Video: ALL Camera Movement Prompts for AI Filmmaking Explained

If you're into AI filmmaking, then you need to understand camera movements.
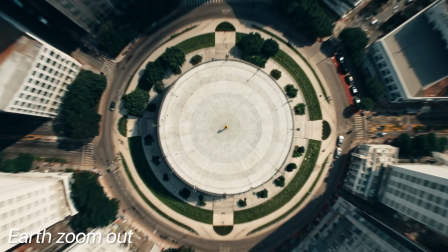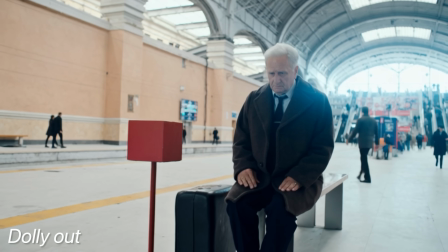0:08 Static shot, zoom in, dolly out, tracking shot, just to name a few.
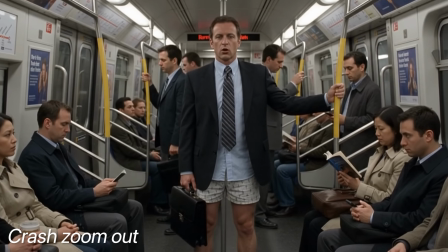0:13 It's called Casual Friday.
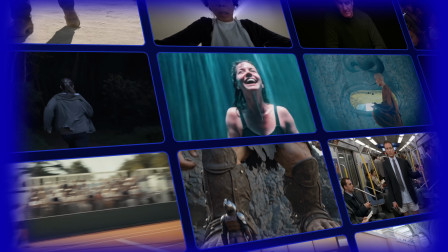0:15 I will show you 30 different shots and explain to you how to prompt them, when to use these, and what kind of intention each and every movement has.
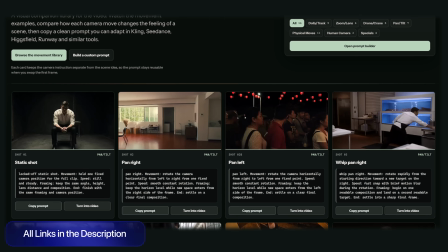0:23 I'll also leave a link in the description down below with all of the assets with the prompts, including a prompt generator that you can use.
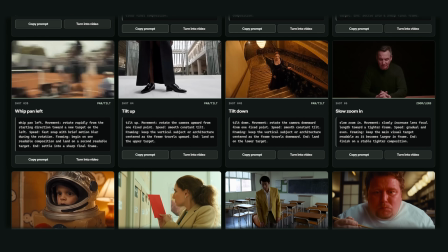0:31 So you don't have to pause this video, but you can just click the website, copy the prompt from there,
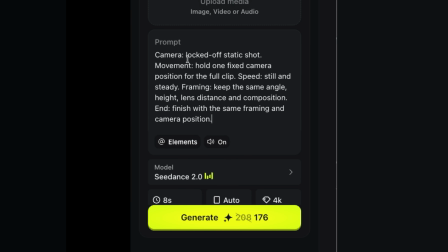0:36 and even customize the prompt to your own liking to get the exact shot that you want.
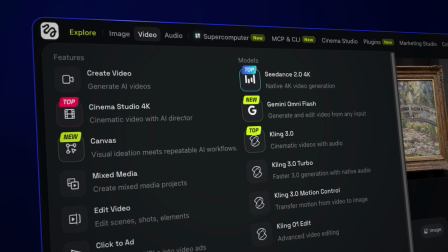0:40 To generate all of these examples, I've used Higgsfield, and the main models I used within that is Seedance and Kling.
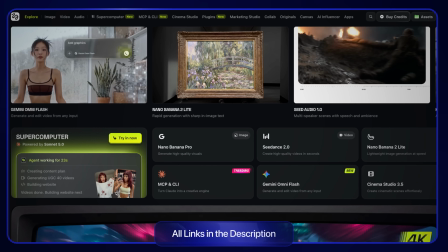0:47 If you want to try this out yourself, I would highly recommend clicking the link in the description down below so you can get started.
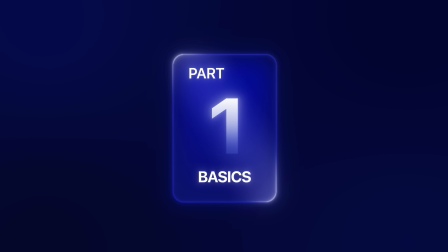0:52 We're gonna start off with the basics. These are the simple type of shots that we all know, like static shots, pan shots, whip shots.
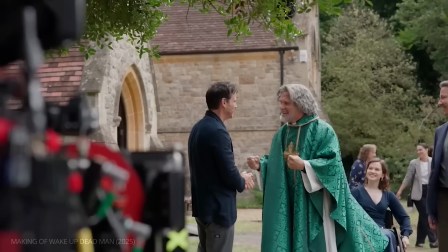0:59 You just might not know how to prompt them. If you were to think of the camera with these type of shots, then it's usually positioned on a tripod. And these are also the type of shots that you will be the first to learn if you are learning about filmmaking.
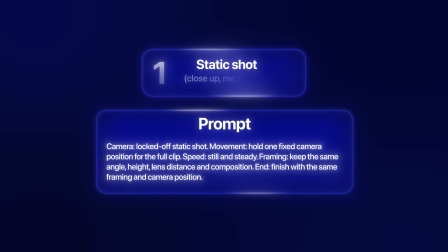1:12 So shot number one is a static shot. And you can play around with close-ups, medium, wide, or extreme close-ups.
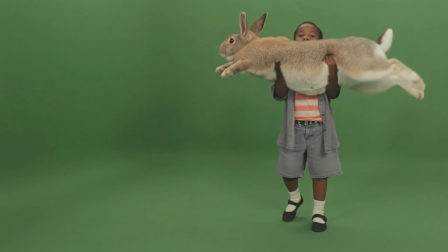1:19 With a static shot, the camera stays completely still. The camera gears are locked and they don't move a millimeter.
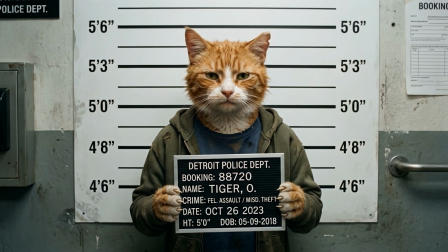1:24 It forces the audience to focus on the subject without distraction.
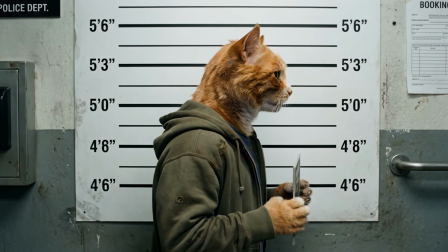1:28 Even with those limitations, you're still able to create different types of shots, like close-ups, medium shots, and even wide shots.
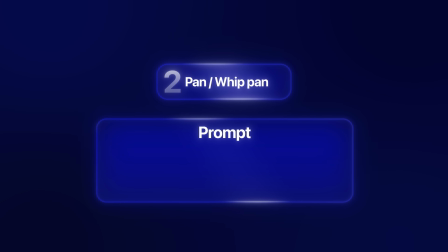1:34 How long do I have to sit here?
Next up, we got pan or whip pan.
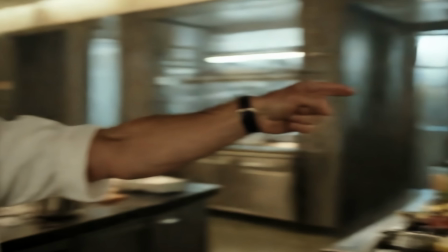1:39 When you pan, the tripod stays still, but your camera on top of it moves from the left to the right, almost like someone is shaking their head no.
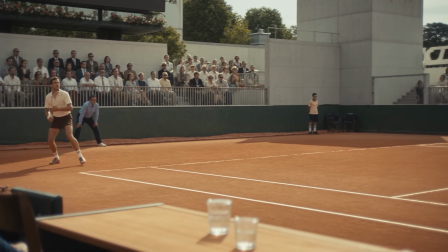1:46 This action allows you to scan the room, follow the action of a character that was or shows something that was previously off screen.
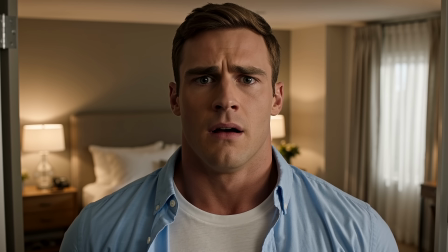1:53 Then we got tilt up or tilt down. Tilt up is similar to a pan, but instead of shaking your head no, you're yawning.
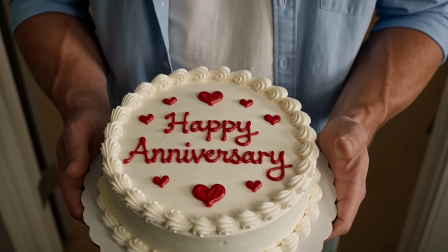2:01 You're nodding your head to say yes. You tilt up and down to show, for example, a tall building or showing someone's feet.
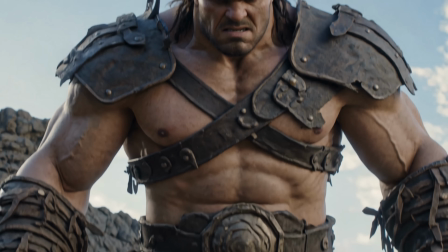2:07 It could be a character looking up to a giant that makes them look small and weak or defeated.
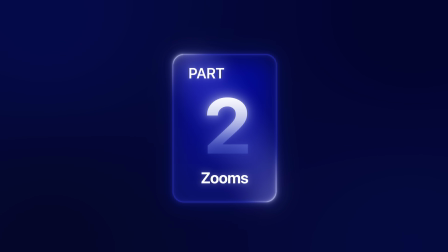2:12 Then we got zooms, and this is an interesting one because you got not only like zoom ins,
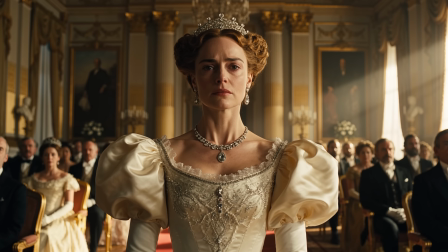2:17 zoom outs, but you also can play around with the way of how you zoom in or out.
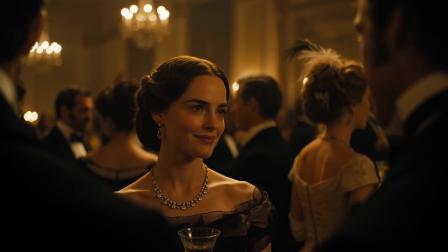2:22 For example, you can do a slow zoom in to set the mood. You can do a fast zoom in, a crash zoom in. You can name it, there is a zoom for it. But the way you use the zoom in AI filmmaking really matters a lot when it comes to trying to portray the mood that you're trying to bring with that video.
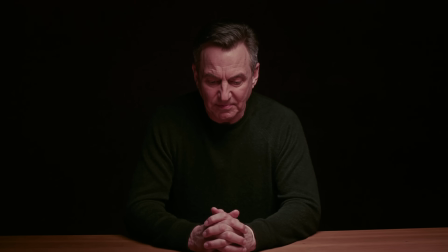2:38 We're gonna start with a slow zoom in or a slow zoom out. When it comes to the slow zoom, it can build tension depending on how slow it is. It can make us focus on what the character is saying since we are slowly creeping towards them.
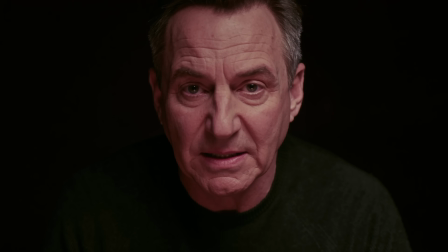2:50 I was there, but I did not stop it.
The same also goes for the zoom out.
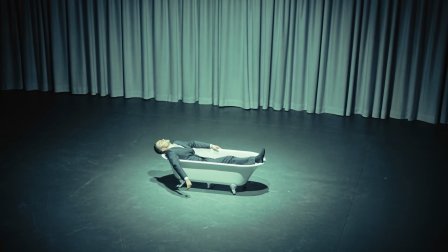2:57 It can make us disassociate them from the character or the subject that we're looking at. It can also show more of the environment, which makes our character less significant.
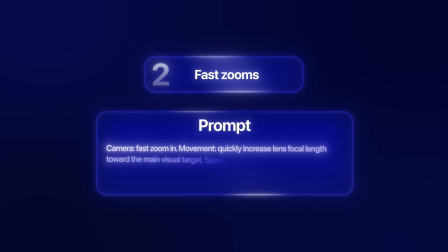3:06 If you're thinking about slow zoom ins, then obviously you also have to think about fast zooms.
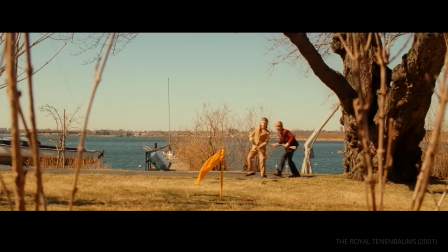3:11 A fast zoom quickly changes the lens to bring the subject closer or push them away.
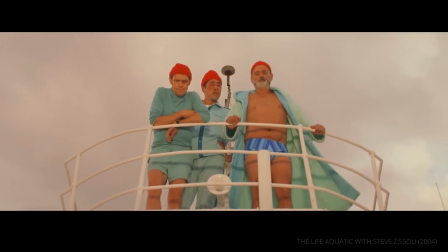3:15 It is quicker and more noticeable than a slow zoom, but not quite as aggressive as a crash zoom.
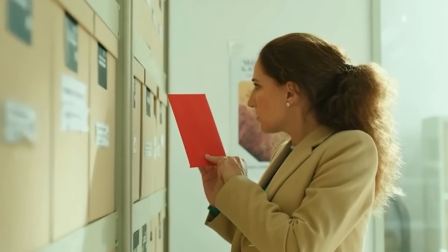3:20 Now here's an example of when you can use a zoom in. For example, in this scene where a character makes a sudden discovery or notices that something is wrong.
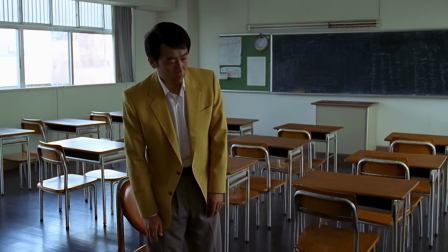3:27 Or when a character suddenly becomes vulnerable and gets a reality check or something unexpected happens suddenly.
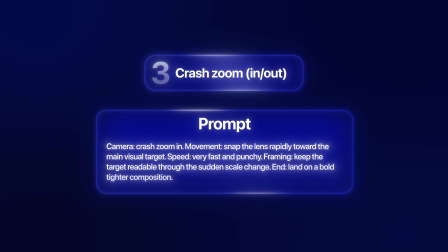3:33 Next up, we have crash zooms. These are one of my favorites.
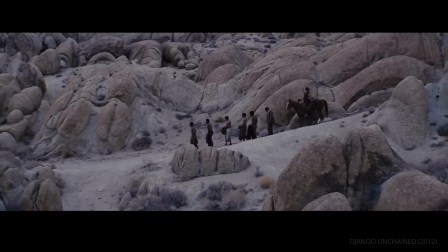3:37 This is a camera technique that is usually used in more of a comedic way, but still does and has a purpose in films that are a bit more serious, like Kill Bill for example.
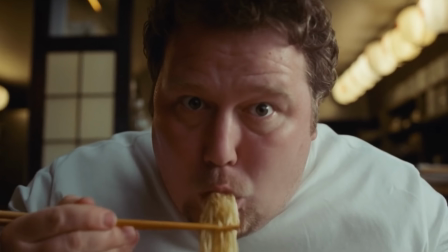3:45 You would use a crash zoom in moments where a sudden overwhelming shock or a sudden realization or a comedic moment is happening,
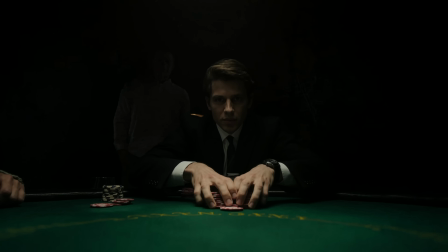3:53 but also to increase the intensity and extra emphasis of what someone is saying.
All of it.
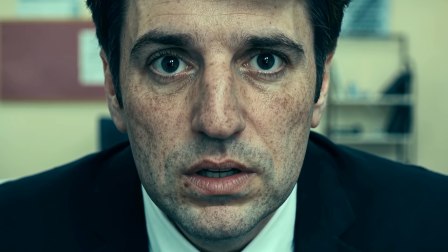3:59 Now the crash zoom out is used to show a character or an object in a very absurd or chaotic wider environment.
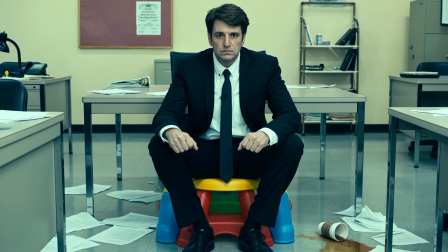4:06 Maybe also as a comedic moment.
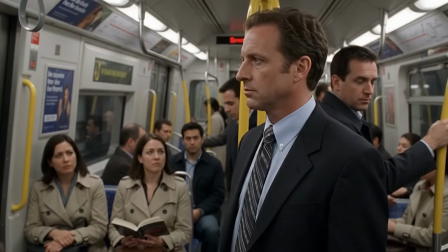4:07 For example, you have a guy in a suit, then punch out and see that he's not even wearing pants.
I don't see the problem.
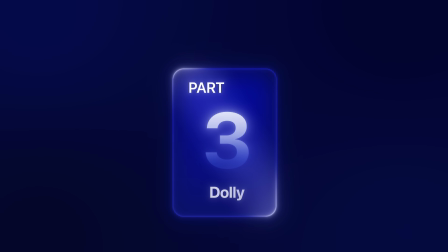4:13 It's called Casual Friday.
Moving on, we need to talk about dolly shots, in particularly dolly in and out. At first, you might think that this is the same as a zoom in or a zoom out, but it is actually different.
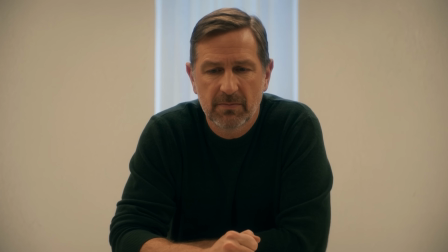4:26 With a zoom in, the camera is standing in the same place and the lens is zooming in.
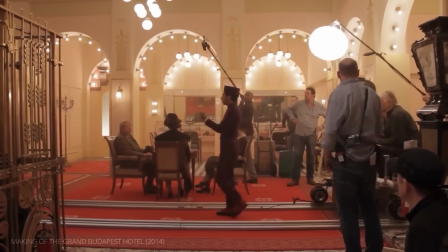4:30 With a dolly in or a dolly out, the camera is moving while the lens stays the same.
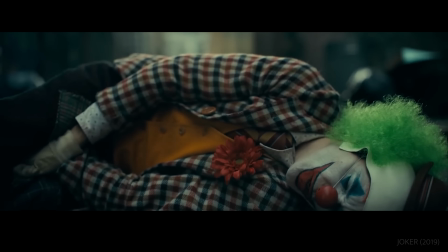4:35 This kind of dolly shots can create a realistic feeling where it feels like you're actually moving closer or leaving a character behind.
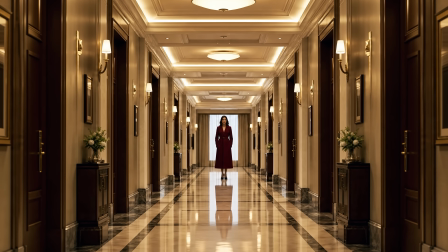4:43 So for example, when you're creeping in a hallway towards a figure that you do not know how to react to, it could lead to a jump scare.
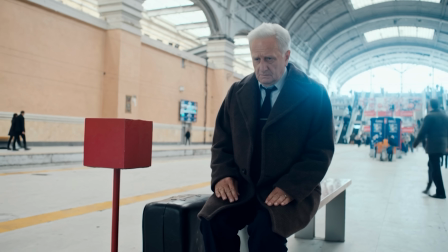4:48 Or you would use a dolly out when a character is defeated, isolated, or lonely.
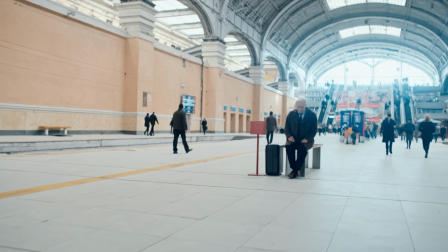4:53 It's similar to the zoom out, but this is maybe more intimate because it feels like you're actually leaving the character behind too. Next up, we got physical moves, and this is the part that Hollywood loves the most. These are the moves that require big crews, large budgets, and good camera equipment.
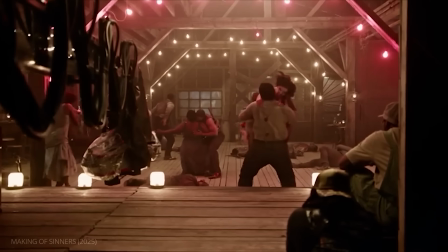5:11 Because these are shots where the camera is traveling physically from side to side, straight up and down, or it is sliding smoothly around an object or a person.
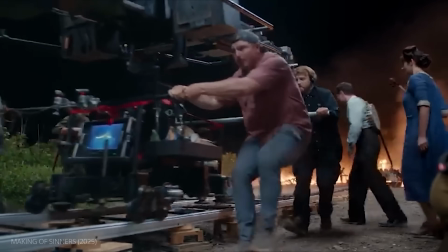5:19 You should imagine the camera moving on a track alongside with your character, walking around it, circling around it, or giving it you that three-dimensional feeling to it.
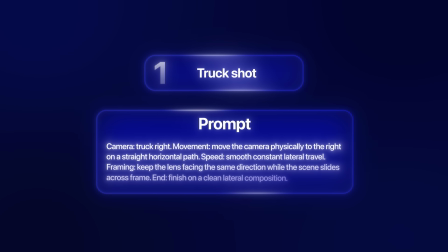5:29 The first physical movement that I like is a truck shot.
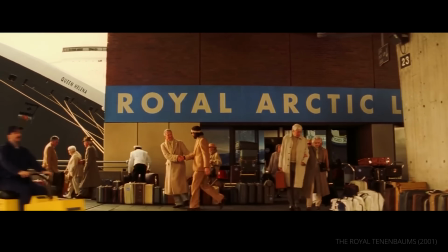5:32 This is where the camera is moving physically sideways in a straight line while pointing in the same direction, because it moves parallel to the environment.
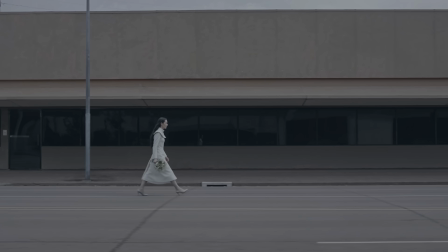5:40 You can use this to travel alongside a moving character that is walking. The camera will track it smoothly and it will follow that character.
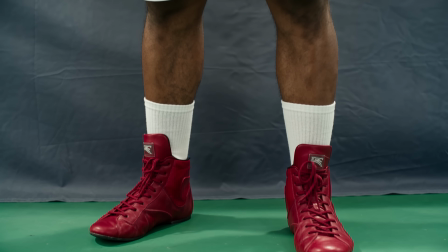5:47 Then we got pedestal up or pedestal down. Now this is basically where the camera is moving straight up and straight out without tilting its head.
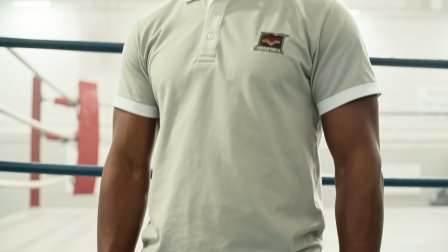5:55 This could be used to show a character from his feet, then all the way to his head, and that could be used as a way to introduce that character.
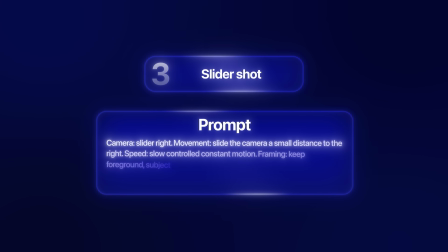6:03 Then we got the slider shot.
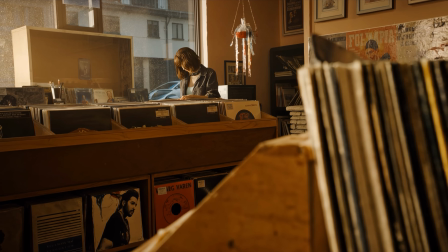6:05 A slider shot is a short controlled slide from left to right or right to left, using a short reel that can be used to create a sliding effect in a tight space.
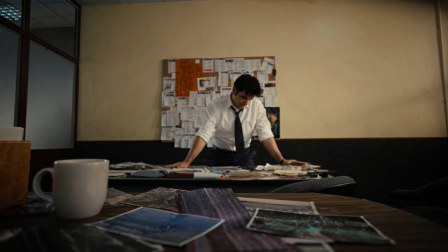6:14 For example, when a detective is leaning over a messy desk, while the slider slowly moves across the table with the evidence visible.
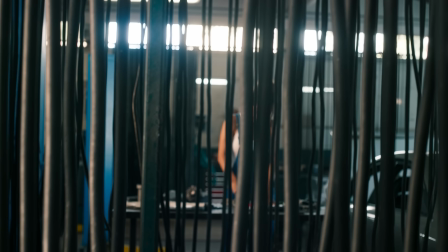6:21 Next up, we got push past or pass by shot. You use this when you want to enter a room or catch a character doing something that is hidden.
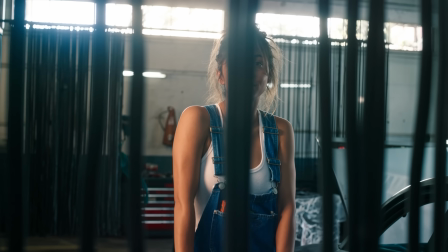6:29 For example, a mechanic works in a garage and the camera is pushing forward past the cables, the obstacles behind the lens as he pauses over the tools.
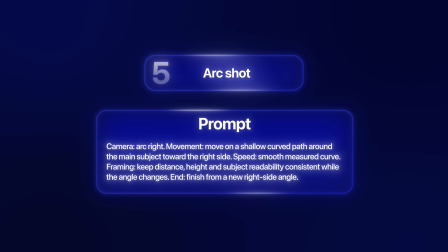6:37 Next up, we got arc shot. If you think about the arc shot, you also might think about orbiting shots.
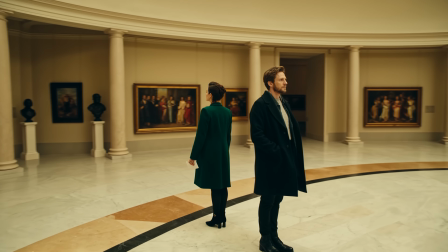6:42 And these are quite similar. An orbit shot is where it turns fully 360 around the subject.
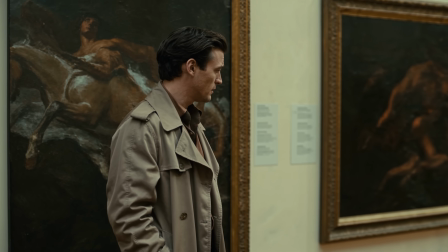6:48 With the arc shot, you stand at the back of your character and then he slowly shifts around your character to see their face, for example.
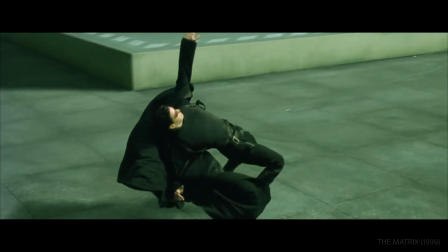6:54 The orbit shot is a bit more crazy. You show this to show a crazy action scene or to show a widely fantasy world, for example.
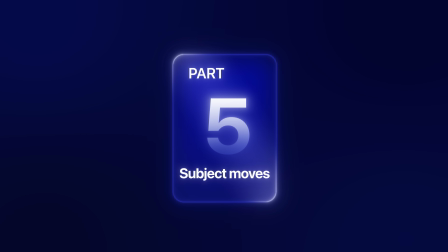7:02 Then we got subject camera movements. These are different variations of tracking shots.
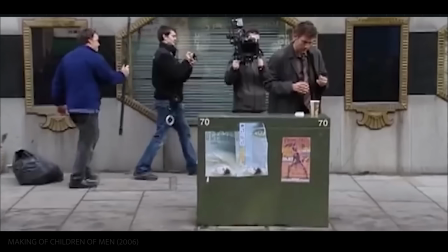7:07 Now, movies are all about following characters on a journey. A tracking shot physically moves the camera to keep up with them.
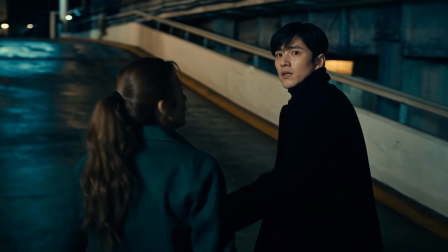7:14 You can follow behind the character to build suspense, walk backward in front of them to see their facial expressions,
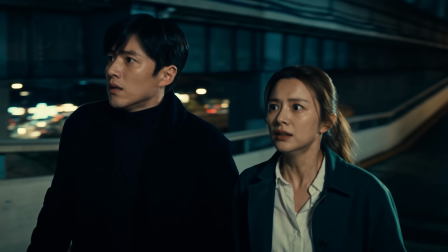7:19 or even aggressively chase them during a fast action scene.
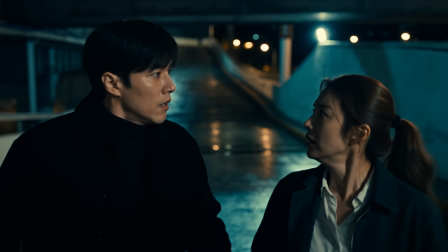7:23 By moving at the exact same speed as your subject, the audience feels like they are right in the action.
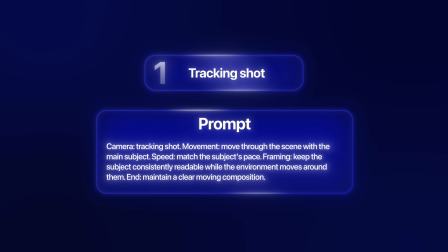7:29 The tracking shot. A tracking shot is a shot that physically moves the camera through the scene.
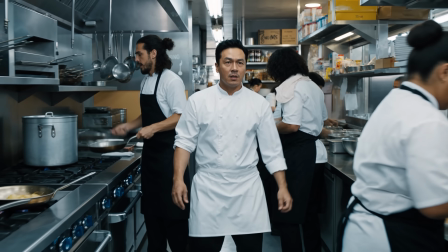7:33 For example, when a chef is walking through a very crowded, busy restaurant kitchen, while the camera glides along with him,
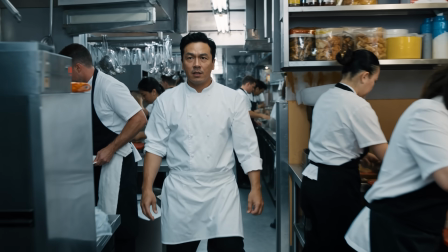7:39 keeping him centered as he walks along the line of cooks who are cooking with hot pans on the side of the screen.
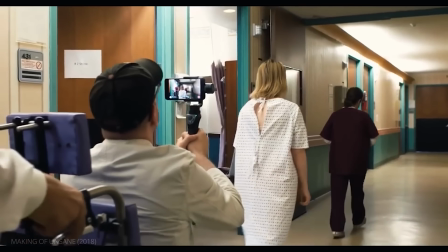7:44 Then you have the follow shot. This can also be the follow shot over the shoulder. This is when the camera is tracking behind the character's back after using an over-the-shoulder view.
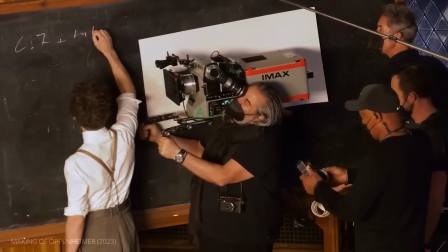7:53 This forces the audience to see the world exactly how our character sees it. This is used to build suspense and curiosity.
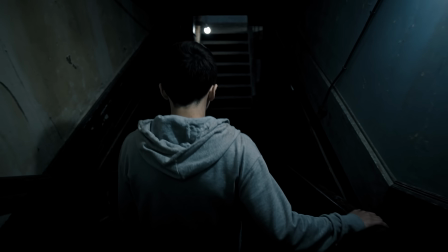8:00 For example, a teenager is slowly walking down a dark, creaky basement staircase,
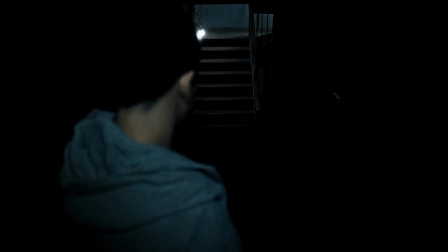8:05 and the camera falls closely behind his shoulder, making the audience feel like they're stepping down into the dark along with him.
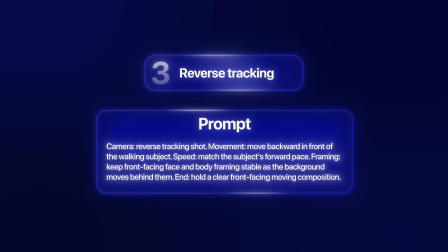8:11 Next up, we got reverse tracking. Here, the camera is moving backward.